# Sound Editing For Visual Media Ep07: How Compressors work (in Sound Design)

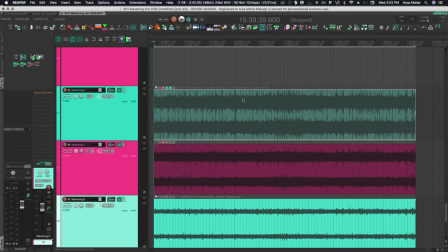I used the analogy last week that you don't want to lay on a bed if there are nails poking out of it. You want to lay on a bed that is more or less even. So that's a little bit on how to use compression to flatten BG tracks so that they can sit well in the mix.
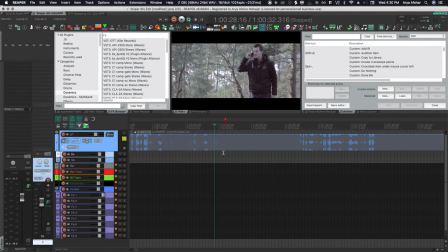So back to the movie Sniper and there's this scene here. Let's watch it first. This guy is being blackmailed by a sniper and in this scene the sniper shoots So suddenly shit starts to kick up.
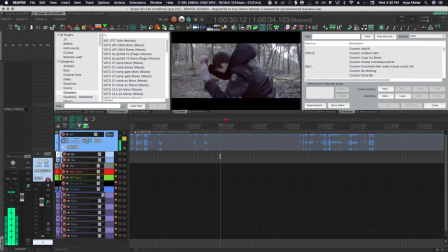You see that ricochet sound that they have here We want to kind of induce a lot of stress when that bullet hits the wood, right?
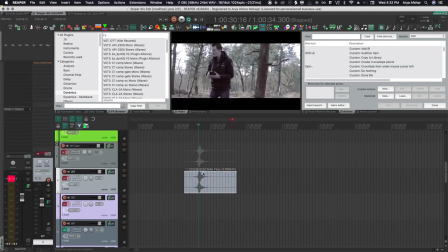So I found this bullet fly by sound. Let's listen to it So I want to make this a little more scary than it is right now So the first thing I'm going to do is I'm going to bring another
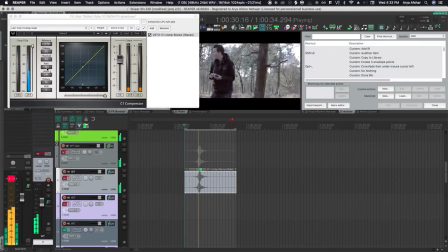compressor I'm going to loop this So if we just turn this up the loudest part of the audio will definitely clip and that loud part only occurs for a very small fraction of time So if I only get that fraction of time under control with a compressor, it gives me a lot of headroom to bring the whole thing up
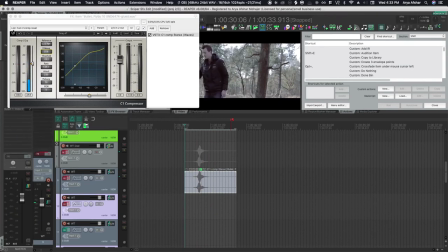So now what we did very simply is that we made this a lot more impactful.
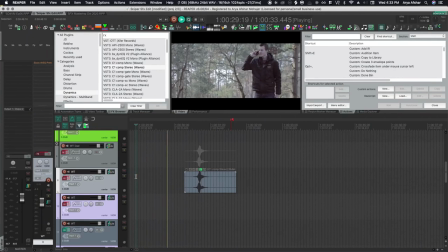So let's watch it without compression Yeah, and now with compression obviously it's a lot louder and that's impactful but the other thing that's happening is that i'm hearing the bullet travel through air more
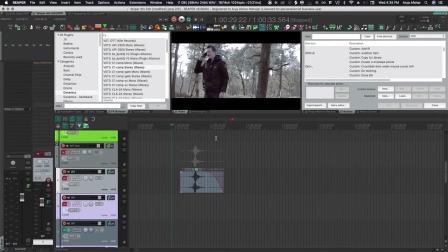that's sounding a lot better and then obviously we need an impact sound but by compressing it a we made
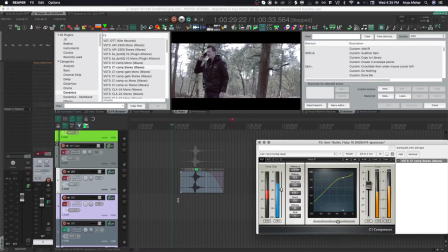it a lot louder and overall we made it a little more scary and kind of like i think we made the audience kind of feel it more and get more stressed
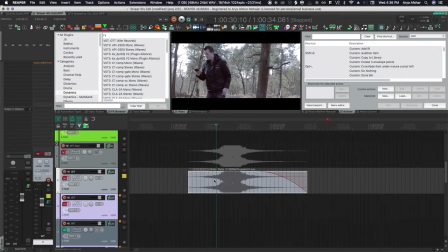out by this sound if i once again glue this you can see we added a lot more information in these areas where the bullet is traveling through the air so that's two uses for compression in one let's move on to the last thing so
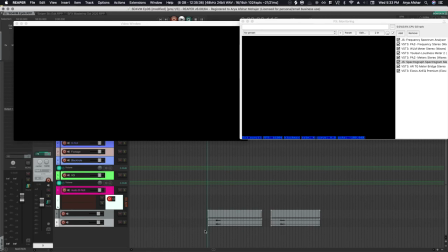last week we discussed how to use eq to make something sound further away than it is now while eq is a great tool to achieve this it's not the only tool compressors could also contribute to this they can make something that's recorded close by feel further away
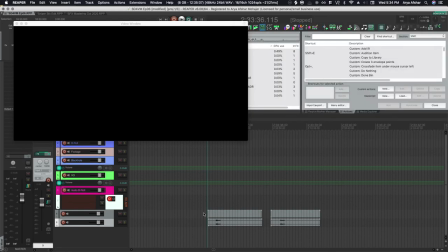what i got here is a video of me hitting a frying pan from close and then from a little bit further away. So let's watch it real quick. They don't sound too different to our ears, but let's use a spectrograph. I explained how this works in one of my videos, which I'll link up there.
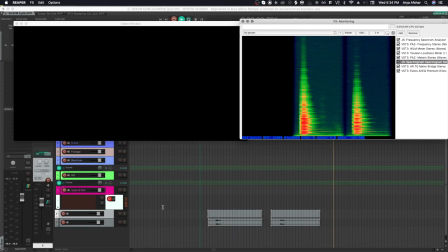So those are the two different hits. And now I'm slowing down the video and you can clearly see that the second one, which was recorded from further away, is a lot quieter in the high end, which is what we explained in the last video.
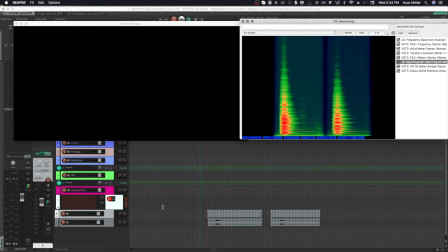Something that's harder to see is how their envelopes are different, but I'm gonna show you using a compressor how something can be made to feel further away than it is
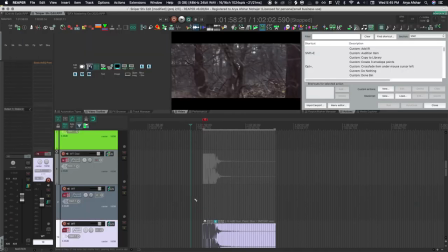so let's go back to the movie sniper and I'll show you all right back to the movie sniper and we got this scene
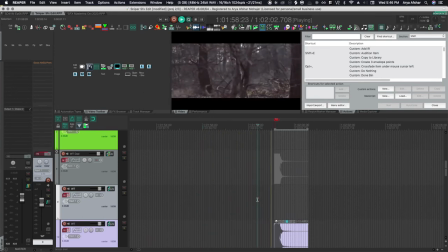where these two guys are shooting at each other so we get to this scene and I want to make this gunshot sound sound further away because we're seeing it from further away and we're trying to put the audience kind of in the shoes of the protagonist and I got the sound but let's
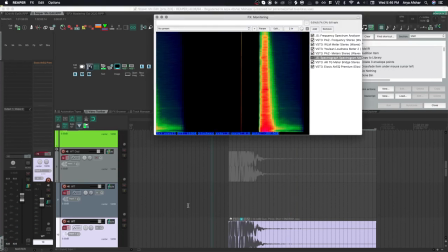look at our spectrograph and we can see that it does have a lot of high-end.
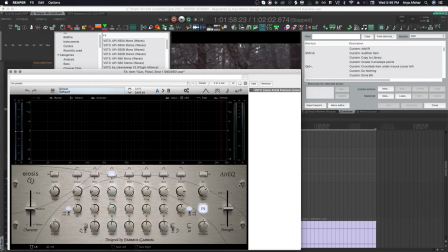So okay, we can fix that with an EQ. Shafwax, zoink, joink, skroop.
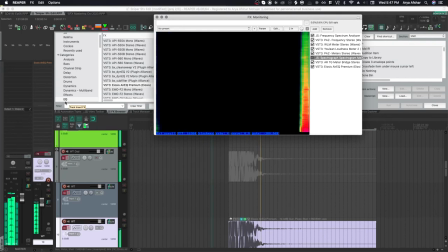Sounds further away. Let's look at our spectrograph as well. Already feeling a little further away, but there's something missing.
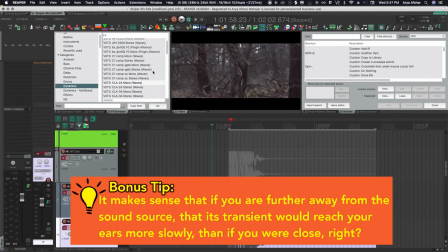It's still sounding like that initial impact is traveling to our ear way too fast. So this is another thing you can manipulate with a compressor.